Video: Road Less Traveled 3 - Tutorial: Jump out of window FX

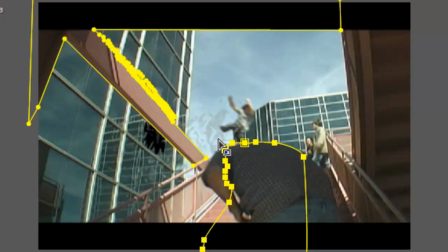746s
There's the secondary mask that was duplicated out again to make sure Anthony is not covered up by Joe's feet,
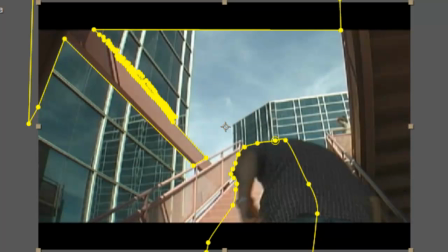756s
and that covers the basis of him jumping through the window.
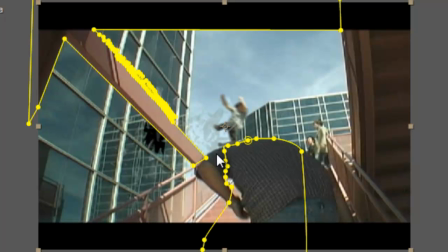760s
Now the last part is, well, we had these big mirrored windows, so you should be able to see a reflection in it.
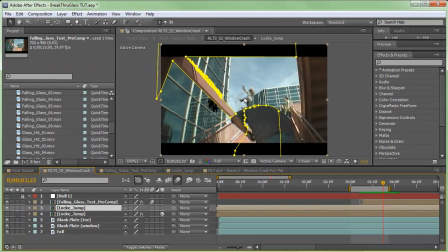768s
So I took that element of Joe and I reversed him, pointed him down in three dimensions,
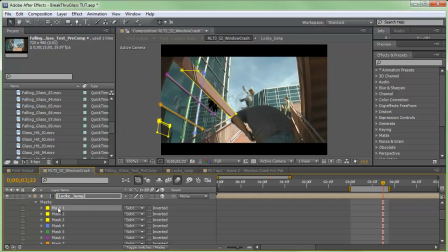776s
and then I duplicated all the same masks out for these beams, for this area, but then I added an extra masks where I cut out his reflection on the beams where the windows connect. And that's because, of course, there wouldn't be a reflection there.
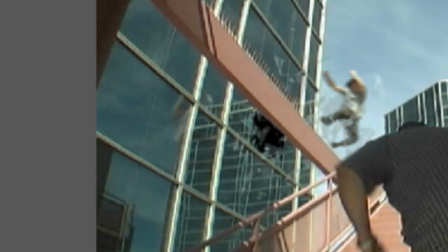794s
So if I show you right in the middle, if I turn these off, you'll see there's no reflection of him on the beams. But if I did, say, turn all of those off,
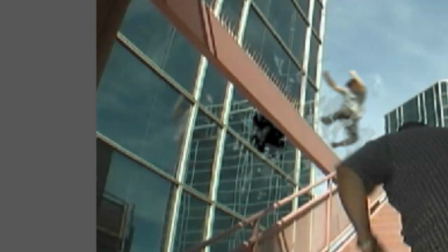809s
you see his reflection would be on the beam, which is, of course, not what we want. Just to, again, make it a little more realistic.
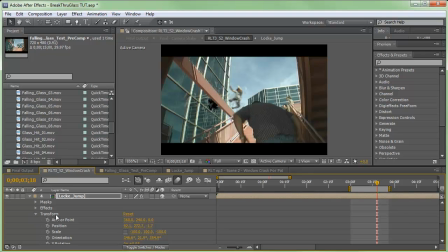817s
Outside of the masks, I took and I made him 3D. And I tilted his orientation so that he looks like he's going into the actual building because it's a reflection.
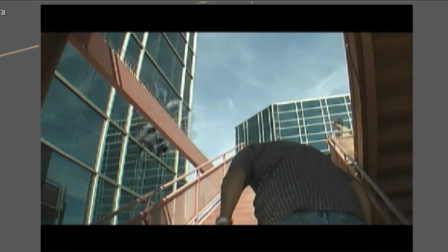828s
So whenever we do this again, they meet up right here. You see the reflection in the glass.
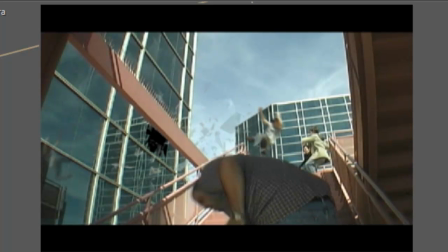836s
They're in the same area. And then they both hit roughly where the stairs are at the same exact time.
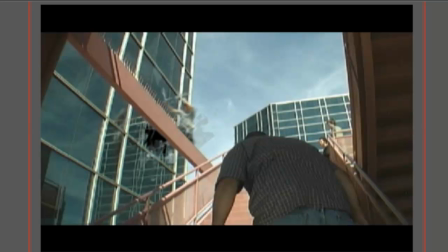845s
So last thing, once you throw it all together here, you can add in a sound effect or something else like that.
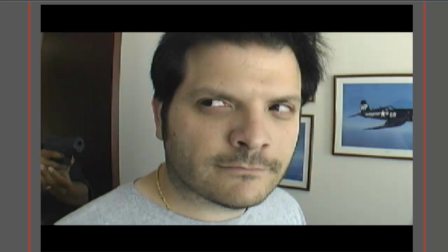854s
But now we put in the footage that's before where he's jumping, and then we put in the footage after.
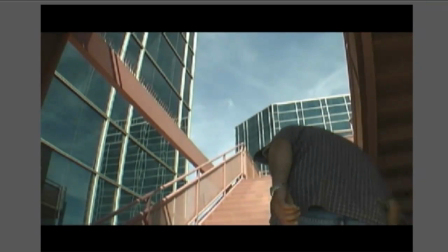860s
So whenever we do that and I put this all together, it looks like this.
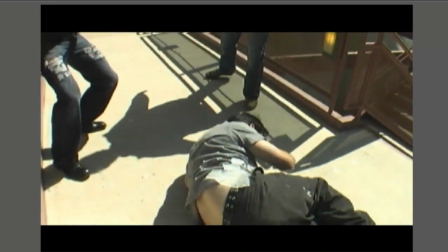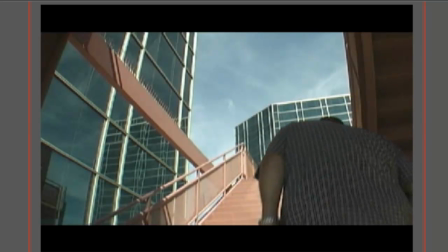871s
Now the last thing I did, which I'm not going to go through, is you can do something like, there's a big explosion,
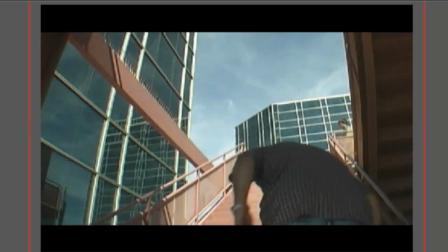878s
I make it shake the camera a little bit right whenever he comes out.
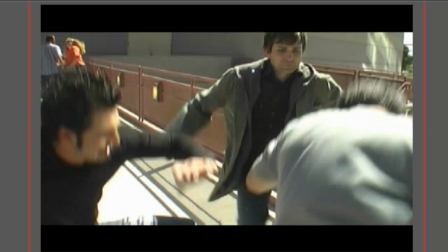884s
And then since he's right there, we had a nice cut directly to Joe again falling at the top of the stairs with our other actors.
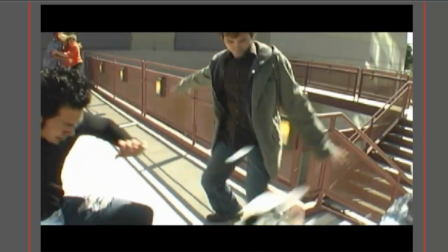892s
And as you see, there's glass being thrown on him.
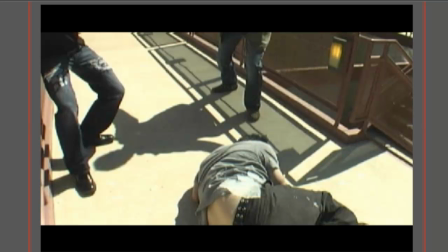895s
But what that actually is a nice little trick of, instead of making your own fake glass, you take cookie sheets and fill them with water and freeze them. And we bring him to set, and when Joe falls down, you just throw
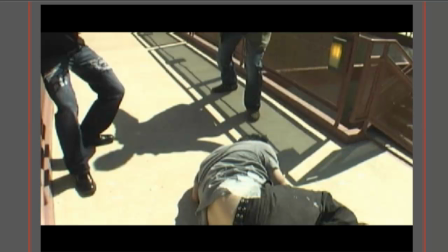909s
the sheet of ice at him, and it breaks, and it makes a great sound, and it looks like glass breaking. So another cheap, easy way to be able to do stuff there. So that is how you throw somebody out of a window.
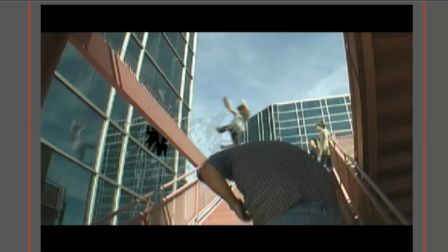926s
Thank you for watching, and hopefully here in the near future I'll be going through and doing some other special effects from the Road Less Traveled series. If you have any tips, questions, or effects from the movies you've seen that you'd like me to try out, let me know in the comments. Thanks again.